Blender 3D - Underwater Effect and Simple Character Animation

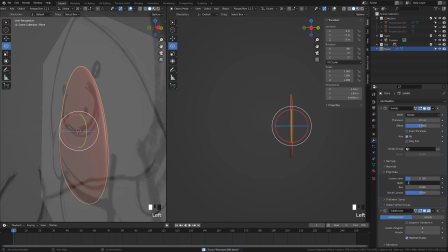[4:05]
And then I go ahead and play with the edge data and the edge creases and just give that a tiny bit so that it helps hold some of that shape a bit more.
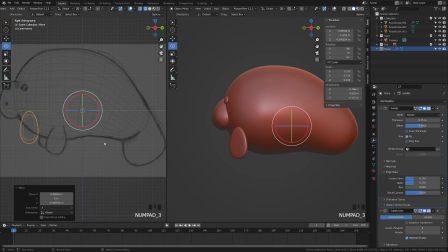[4:14]
And then I kind of crank up the thickness a tiny bit and that gives us a little flipper shape. And then you can move that down onto the origin point and use that origin point to rotate it. So I'm just going to move that into the side view and just kind of place that on the side of the object here.
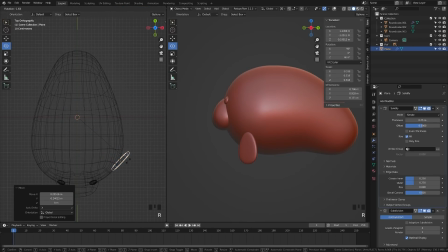[4:28]
Now, keeping that little origin point at the tip of the flipper up there is important
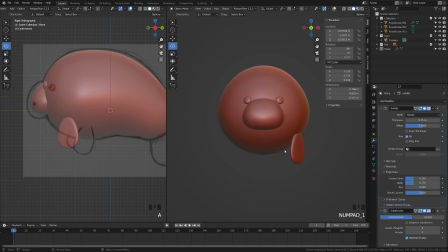[4:32]
because we're going to use that later when we animate our flippers to make that an easier process.
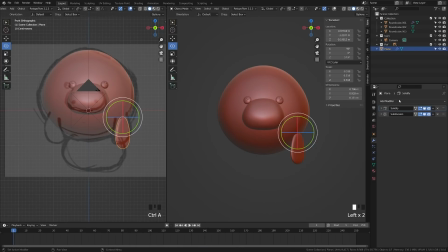[4:37]
So next up, I'm going to apply a mirror modifier to it, and then I'll only have to animate one flipper later, and that'll make that a bit easier to work with. But you'll notice that it won't necessarily work right away, so I'm going to actually use the body as my origin since that's on the center point already.
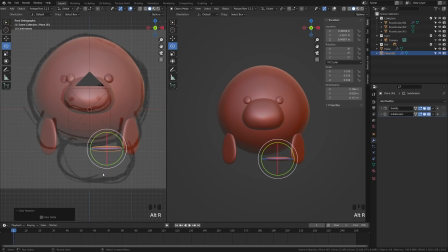[4:52]
And then that way I can keep the origin point on my flipper so that I can just rotate the flipper and make that easy.
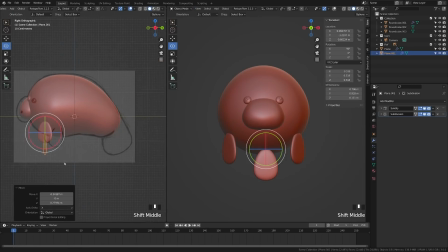[4:58]
Now I'm gonna work on the back tail fin next. So what I'm gonna do is actually duplicate one of my flippers and tab in the edit mode, and they're just gonna reshape that.
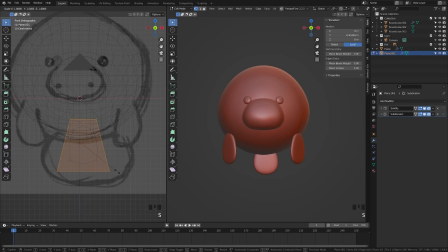[5:05]
Now their back tail fins are just a lot kind of fatter and wider. So I'm just gonna kind of move that to the back and just play with the adjustments and scale that into place.
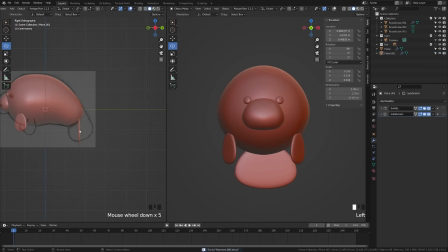[5:14]
And I'm also gonna scale the top bit as well so they can add a little bit of thickness there
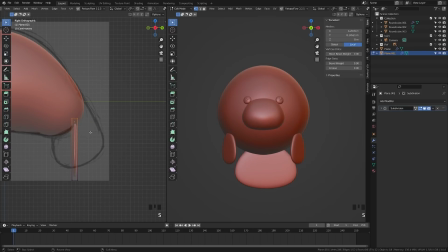[5:19]
and leave the origin point at the top yet again so that later when we go to animate,
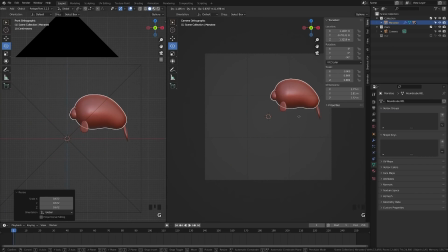[5:24]
that'll make it a bit easier. For a character this simple, I didn't feel it needed an official armature and rig as that just kind of overcomplicates it, takes longer, and renders longer. So I just parented the fins to the body of the character. And then because I left those origins at the top, we'll be able to kind of animate those fins flapping as we move the character around the scene.
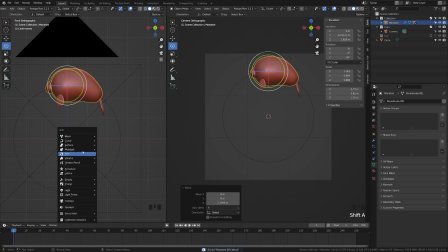[5:44]
Now what I did do is I moved the manatee up here because I want them to move in a circular motion, and I go ahead and add an empty to the center of the scene. And then what we can do is parent the body of our character to that empty,
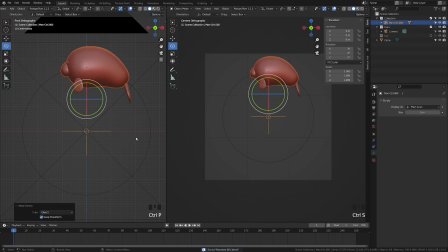[5:56]
keeping the offset, and then we can go ahead and rotate that so that we can move them around the scene. Depending on what view you're in, this may change the axis, but for my scene, it's the Y rotation. Go ahead and insert two keyframes on your empty on the Y rotation,
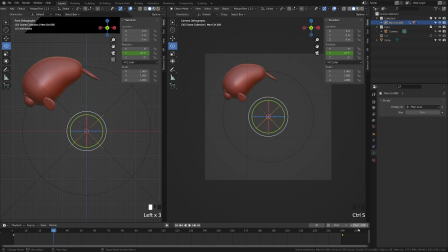[6:13]
and you can create one at the beginning at zero and one at the end of 360 degrees. You can just enter those in the little transform panel up there and insert a keyframe there. And then go ahead and take that last keyframe and insert it one frame after however long you want your rotation to be,
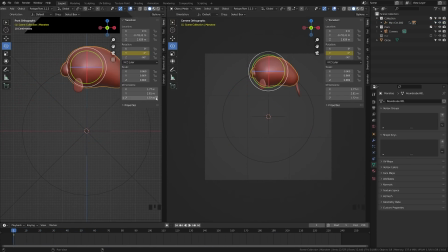[6:29]
and that'll help it give it a smoother rotation. Now to add more interest, we'll make our character rotate, and we'll do the same exact thing on the Y rotation of our character. And because our character has their own origin separate from the empty,
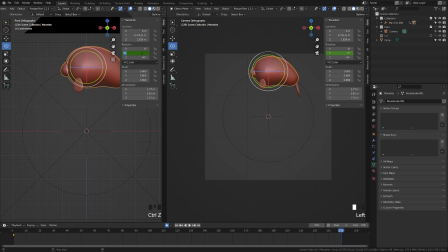[6:41]
they'll be able to kind of rotate around as they move around the screen, and that just will add a little bit more motion and delight. If you're not aware, you can just right click and insert single keyframes on that little axis up there in the transform panel. I do that rather than inserting keyframes on all of them.
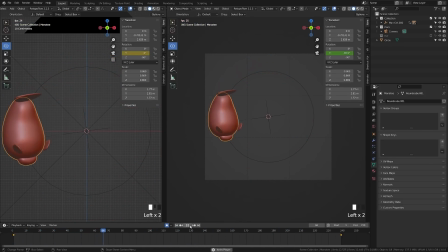[6:59]
That way it makes it easier to adjust in the graph editor layer if I only have a couple graph lines to look at as opposed to having 6 or 9 graphs.
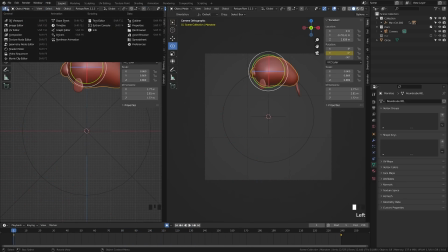[7:08]
One cool thing I don't think many people know about is you go to the graph editor,
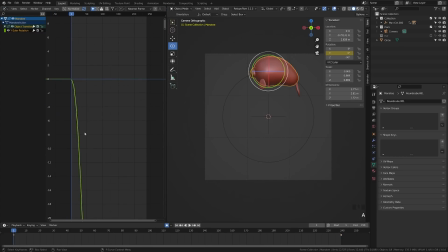[7:12]
you can actually select your keyframes, and if you hit Shift E, it'll pop up with a little menu and you can do make cyclic. And then what that'll do is make it just loop infinitely. And then you can take those keyframes and then you can offset them so that it gives you a little bit more visual variety.
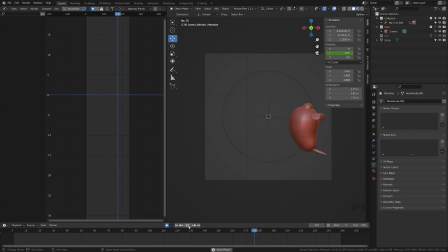[7:26]
So here I've offset the y-axis of the body with the y-axis of the empty that are rotating, and it just gives it a more interesting motion if they're kind of slightly out of sync. Next up, let's add some motion to the flippers. It depends on the rotation in your scene, but for me, it's the x-axis.
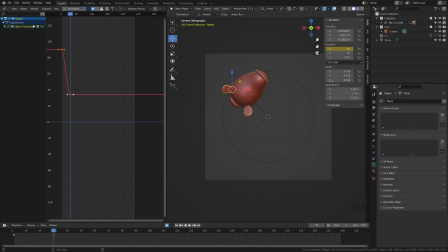[7:42]
So I'm just gonna insert a keyframe on that x-axis and then just kind of bring them in and out as the little manatee circles around the screen. You can play with this and do whatever you think looks best for you. And then at the end, feel free to use that make cyclic trick that I mentioned before. And then you can kind of shift the timing of the flippers until it works best.
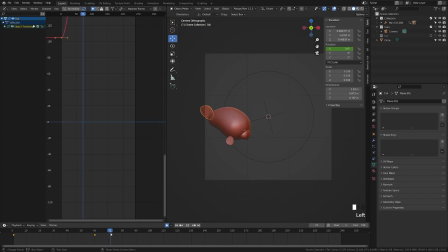[8:01]
And then just doing the same exact thing for the flipper on the back of the manatee and giving that just a little bit of motion as it kind of rotates around the screen, just to add a bit more character and life.